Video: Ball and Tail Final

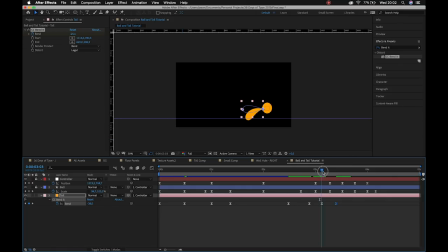We're having it overlap by having it take place a couple of frames after the main action. All right. So our ball hits the ground there and starts moving upwards. So we can flip our tail down again. And for every flip, the difference is going to get smaller and smaller.
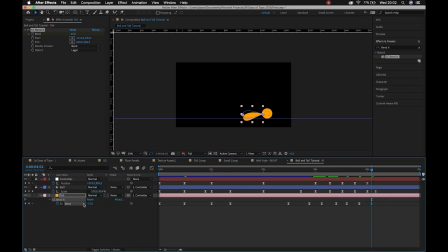Okay. At the very end, we'll overshoot the rest and then we'll come to a perfect stop, right? So it's the same thing as adding that that little squash at the very end of the jump with the squash and stretch, so that our character doesn't look dead.
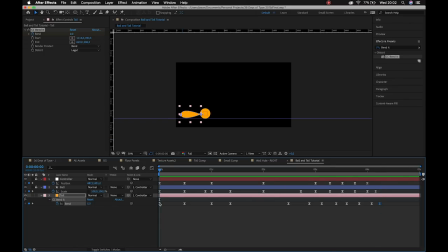Okay, so we've got some decent movement. Now what we need to do is then just jump into the graph editor and make it perfect. All right, so again, using the graph editor of my position as a guide, we've got a peak right at the beginning, so we can do the same with this. Get a nice peak. There it reacts.
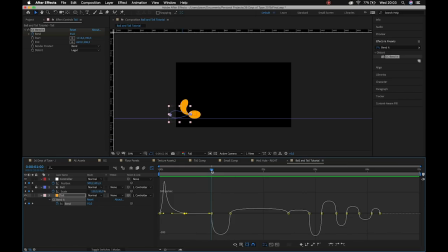Okay, and then as it jumps over here, let's see what would be best. If we drag it in this direction, it means that we're going to ease into it and then snap. Nope, that's not working. Let's push it in this direction, and that sells the idea that we're in midair.
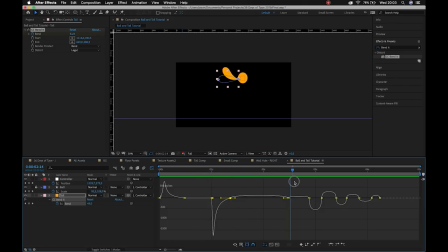All right, this middle section over here, because our character is kind of moving through the air, right? We're not sort of using the tail to swish us through water or anything. We can actually just leave that easing to control itself, right? Because it's not a driving force. It's sort of just reacting to the movement.
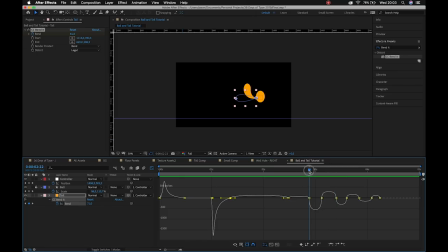At the very end here, again, it is working, but we can always add, let's see if we can add like a little something something to spice it up. Cool, so we want our swish to happen there at the end. So we can push that mountain like so.
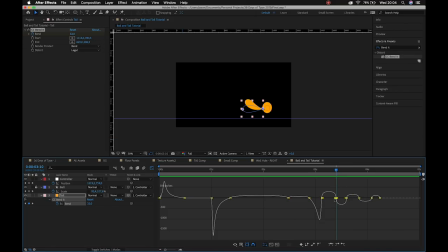And then it starts moving upwards. So I wonder if we sort of mimic the mountains like that. Yep. So notice a pattern that's forming here as well. And I pointed this out to some of you guys in class today.
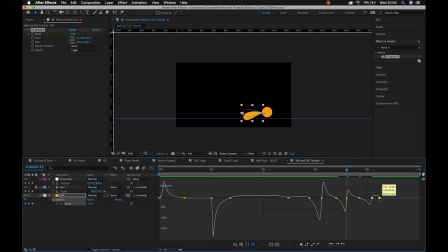Typically, when we are animating in the graph editor, if we follow the spline, so if we sort of continue the line, you'll see it sort of forms like an ECG heartbeat kind of thing. This continuation of the line directly translates into the animation. And you'll see that we've got then some nice movement going on there.
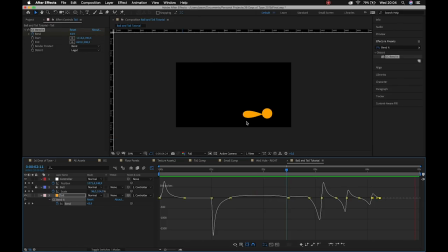All right, if I was doing it in the opposite direction, it would be very janky, which is completely viable for something that we want to do, if that was the goal. But for now, I think this is looking pretty good. All right, so the next thing that I can do, the one thing that I don't like is when my tail swishes,
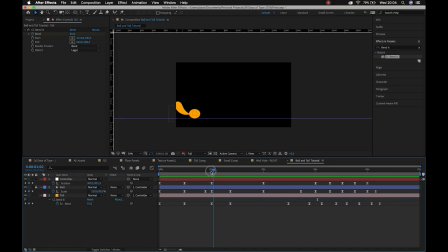it clips out of the screen there. And then obviously there are times when my tail doesn't touch the body anymore because of the squash and stretch. So the next thing I can do is grab my tail layer, Shift P for position, grab the keyframe, and we don't really need to worry about adding easing to this.
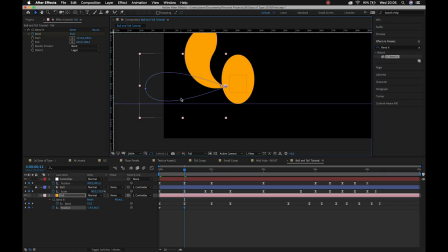This is just corrective movements. They're not movements that are going to positively or negatively affect our animation. All right, so I'll copy paste that keyframe there, and then as our ball jumps into midair,
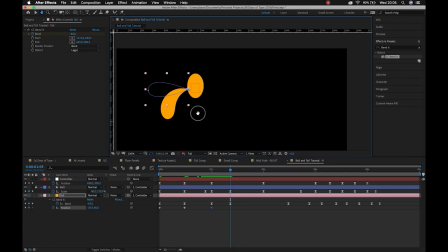basically I can use the scale keys just to see when my ball could possibly not be touching the tail anymore. Excuse me, I'm so sorry.
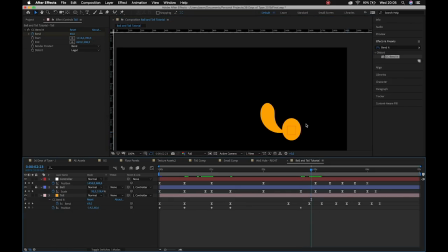Bring that in just a little bit over there. And then for that final section, I think it's actually looking pretty good.
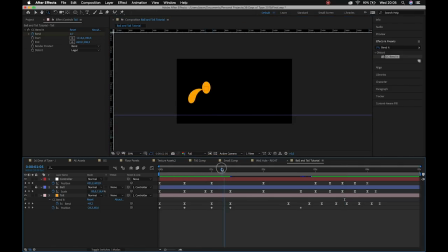So I want to fix the fact that my tail clips out over there. All right, and then again, this is where null objects become so powerful. So if I just go layer new null object, what I can do is I can actually parent my initial controller to that null.
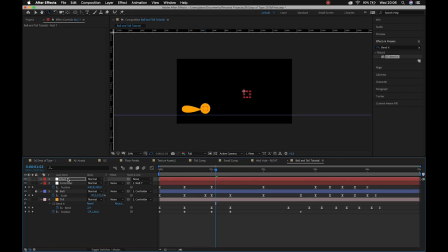And that will just allow me to shift my character up slightly without affecting any of my keyframes. All right, there we go. I'll shift it back just a little bit. And once I'm happy with it, I can delete that null, right? It has served its purpose and I no longer require its presence in my life.